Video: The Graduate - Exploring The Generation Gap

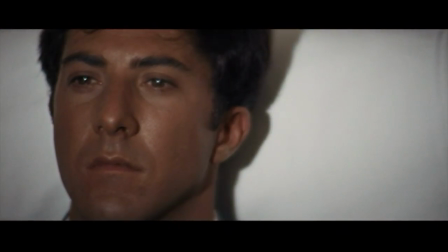This is the opening shot of The Graduate, a 22-second non-verbal introduction to our protagonist, Benjamin Braddock.
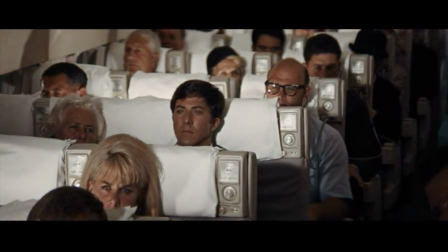Despite nothing being said, this shot conveys almost everything we need to know about Ben.
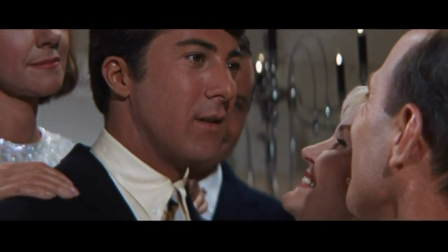First and foremost that he is alone. Obviously not in a literal sense, but even when he's around people, he is unable to connect with them.
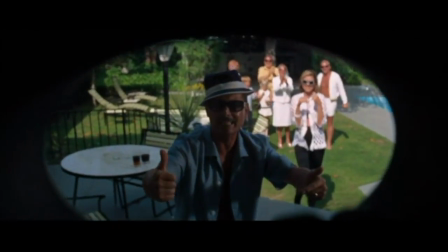They don't understand him, and he doesn't understand them.
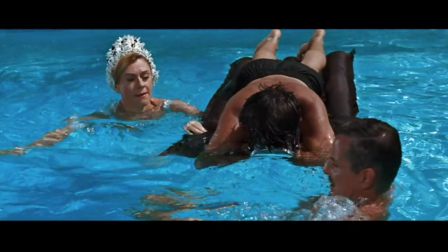In addition to telling us about Ben, the first 22 seconds also tell us the film's main idea,
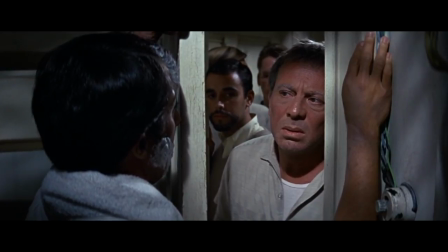that a generation gap leads to isolation through a lack of communication. This shot works so well for a number of reasons,
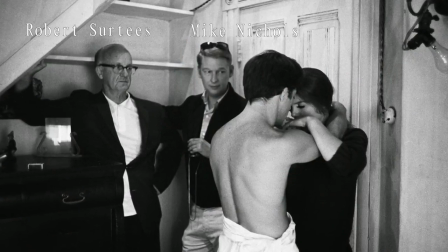the direction and camera work by Mike Nichols and Robert Surtees respectively being just two pieces of the puzzle.
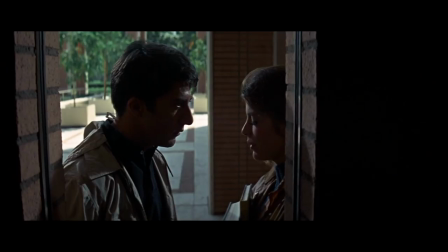But I think of the utmost importance is the honesty captured through subtlety in Dustin Hoffman's performance.
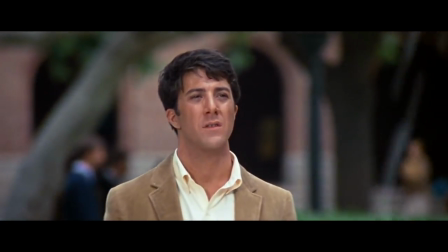I don't think you need me to tell you how great of an actor Hoffman is. His two Oscar wins and half a dozen nominations can speak for themselves.
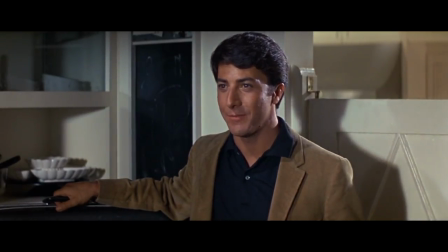Instead I want to take a look at how perfectly he plays Ben and in order to do that we're
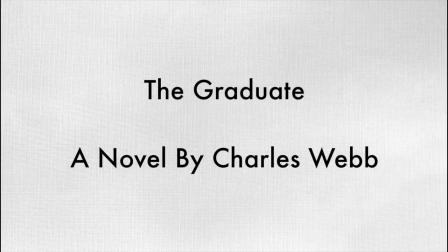going to have to flip back to Charles Webb's 1963 book which was adapted into the film.
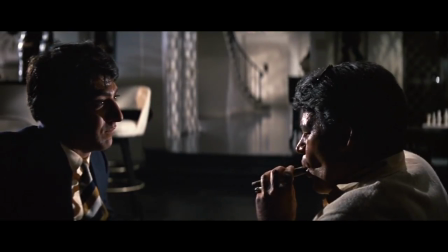In terms of story there weren't a lot of significant changes. Both follow the same story.
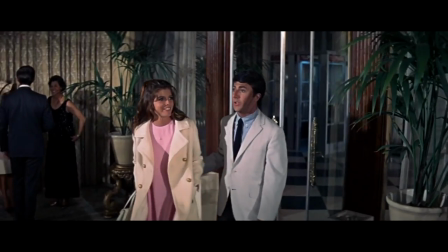A young man graduates college, starts an affair with an older woman, falls in love with her daughter, and then stops her daughter from marrying someone else.
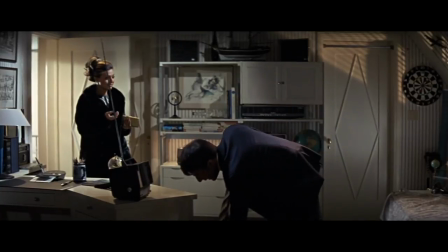Moreover, a lot of the dialogue was lifted right from the pages of the book onto the screen.
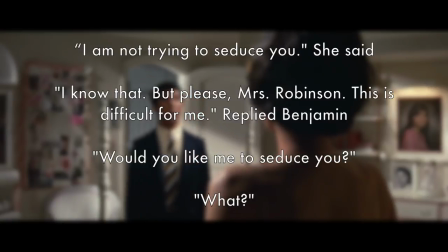Benjamin, I am not trying to seduce you. I know that, but please Mrs. Robinson, this is difficult.
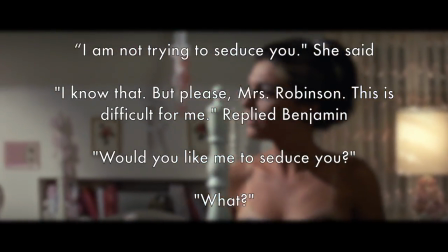Would you like me to seduce you? What?
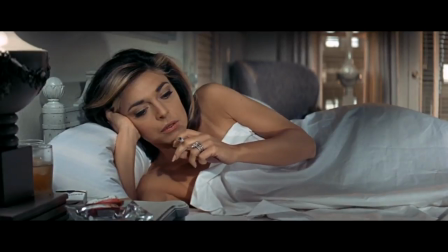The biggest changes came from humanizing the characters and making them feel like real people, not just characters on a page or on the screen.
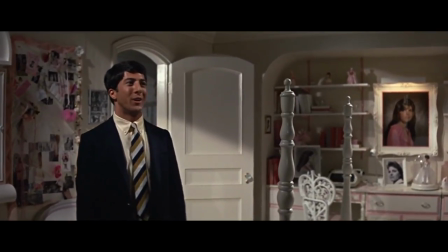Originally, Ben was snarky, arrogant, and self-loving and was originally going to be played by a much more traditional movie star.
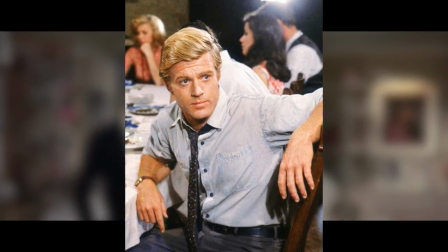Robert Redford was originally going to lead the movie. However, that led to a few problems.
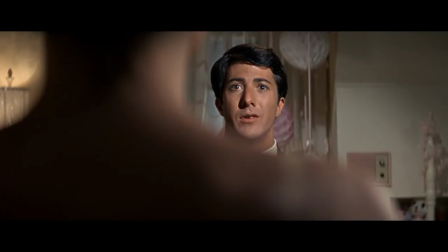Here is Mike Nichols breaking down the trouble of casting someone like Redford. I don't think you can play a loser.
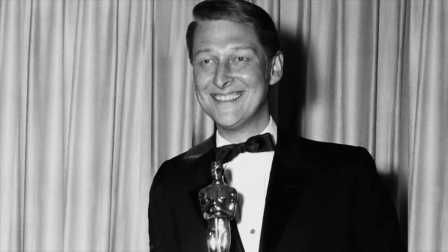And he said, what are you talking about? Of course I can play a loser. I said, alright. How many times have you struck out with a girl?
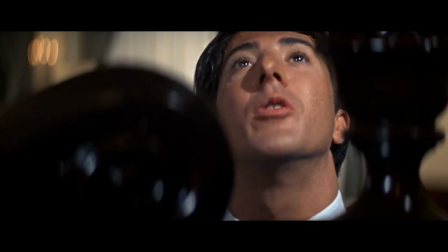And he said, what do you mean? This is what made Hoffman so perfect for this role.
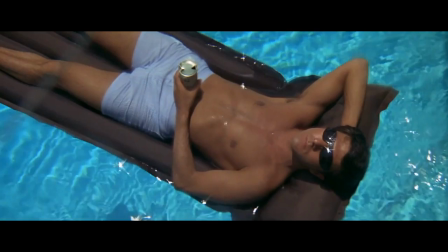He was your everyman. Someone who most people watching could see themselves as.
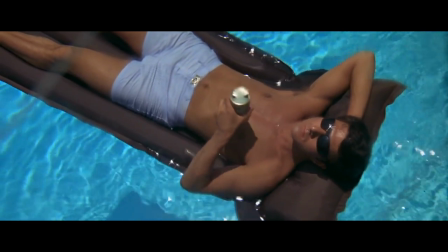He is easy to relate to, easy to connect with, and turned the movie into an underdog story.
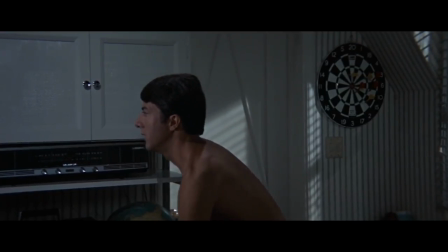He made Ben feel awkward, and like he didn't belong. He was surrounded by a sea of people who he doesn't know.
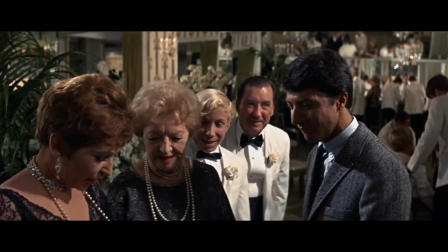He just knows their titles and what to call them. But on a personal level, they are total strangers, and that is exactly what he is to them.
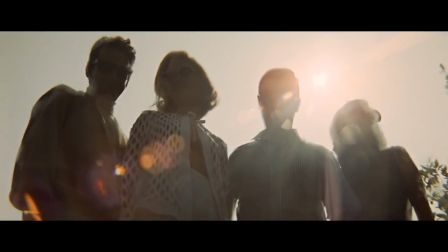Just a list of accomplishments with a high GPA. Throughout the film we see Ben surrounded by everything yet he focuses on nothing.
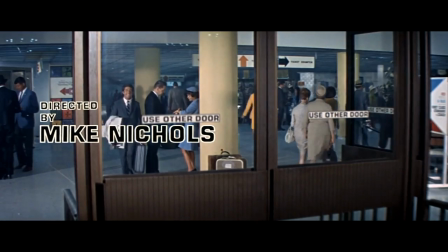This is shown off in two main ways. First through a very cluttered but out of focus frame.
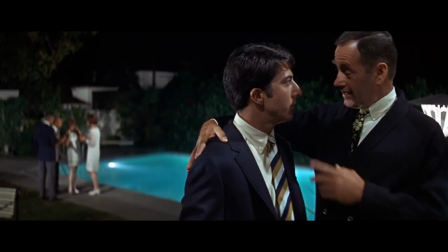There's almost always something going on in the background and yet we are always supposed to focus on the foreground.
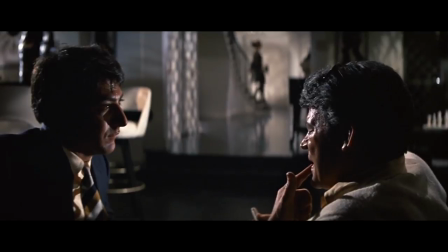This reflects Ben's philosophy on life. He knows he is looking for something, but he doesn't quite know what for.
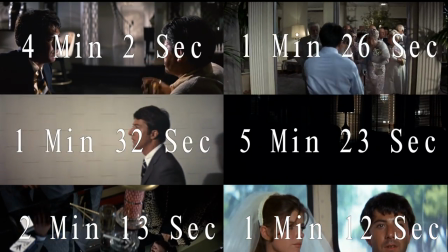The other way is with these long takes. Throughout the movie Nichols preferred to keep the camera rolling which added to the claustrophobia of the film.
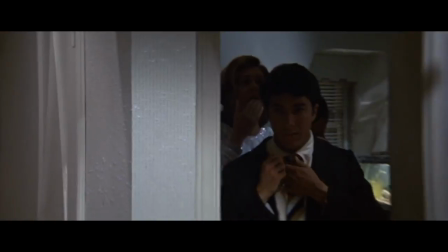In this scene as we watch Ben try and navigate his way through the homecoming party, we watch as guests jump out from nowhere trying to talk to him.
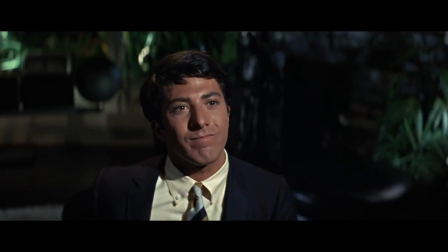Through these long takes, we are brought into Ben's world. We see the discomfort that he experiences.
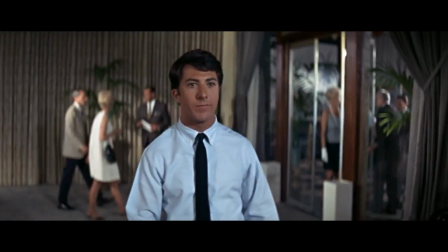He is out of place and out of touch and through the moving camera, we are stuck in the world with him.
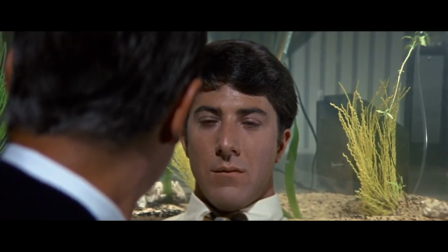And just like we are stuck with him, Ben is stuck in life. He doesn't know what to do with his life.
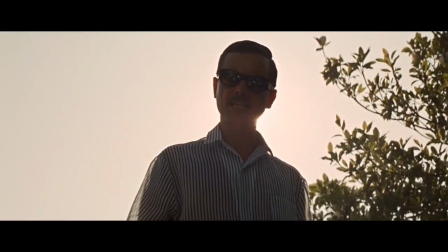He knows he wants to do something, but doesn't know what or how to do it yet. All he knows is that he wants to be different from his parents and his parents generation.
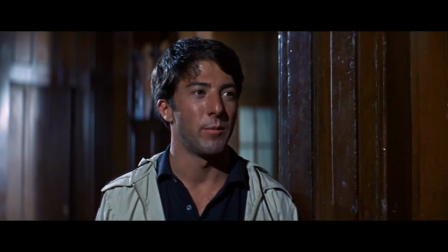However, as the film goes on, he slowly sees himself falling into the same cycle that the older generation fell into,
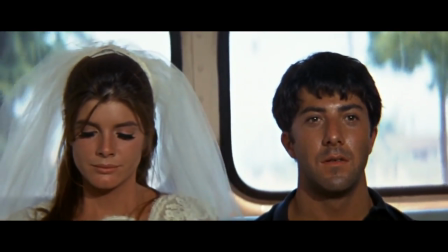starting a relationship without truly wanting to.
You didn't have to marry him or anything, did you?